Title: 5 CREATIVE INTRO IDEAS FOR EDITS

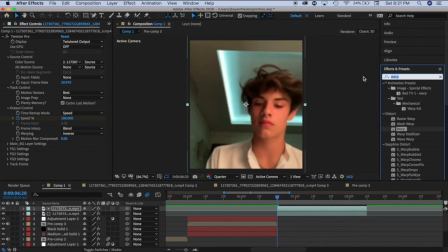(8:27)
So for the last intro, I'm duplicating it again, except this time I'm zooming in the front clip,
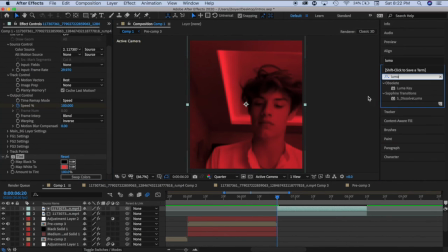(8:34)
and I'm adding tint because I want to add like a red tint to it.
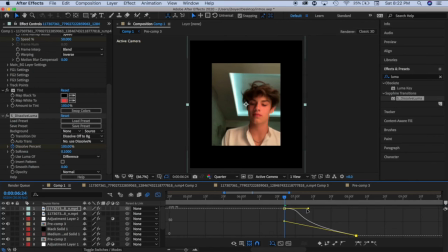(8:39)
And now I'm adding dissolve luma to it, and I'm keyframing it so it goes from 100 to 0,
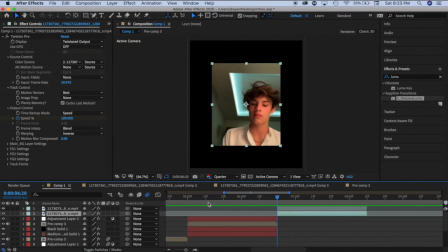(8:47)
which is weird. Usually it would be in reverse, but whatever. So it looks like that, and now I'm adding a solid black layer behind all of them just so I can add a bit of film damage to it,
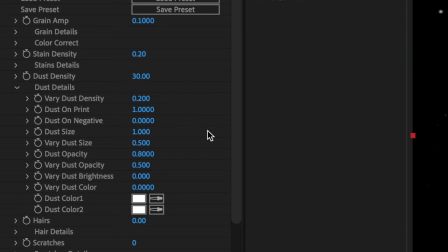(8:59)
just to make the background a little bit more interesting, as you can see. And I show my settings in a second.
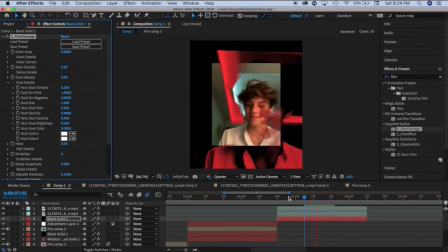(9:05)
I turn everything off except the dust because I like the dust the most.
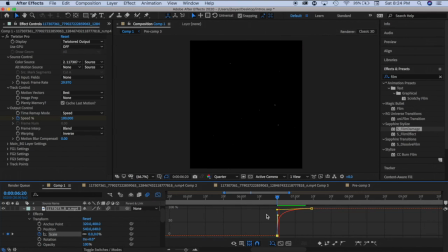(9:10)
Now on the small clip, I'm just doing a zoom in at the very beginning, and now I'm just doing my graph.
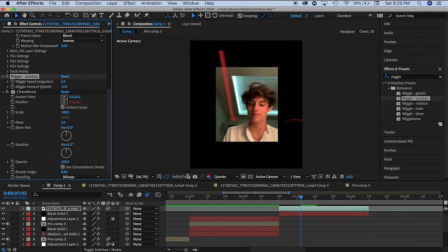(9:21)
Then I am adding wiggle to it so it has a little bit of movement, and my settings are 2 and then like around 12.
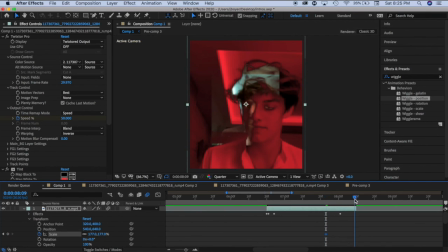(9:30)
And now I am, what am I doing?
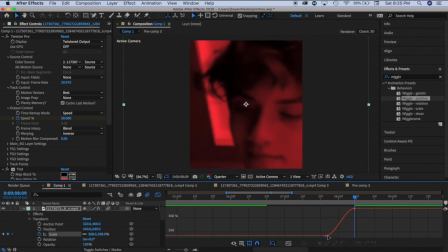(9:35)
I'm zooming in the top clip and I'm doing my graph like so.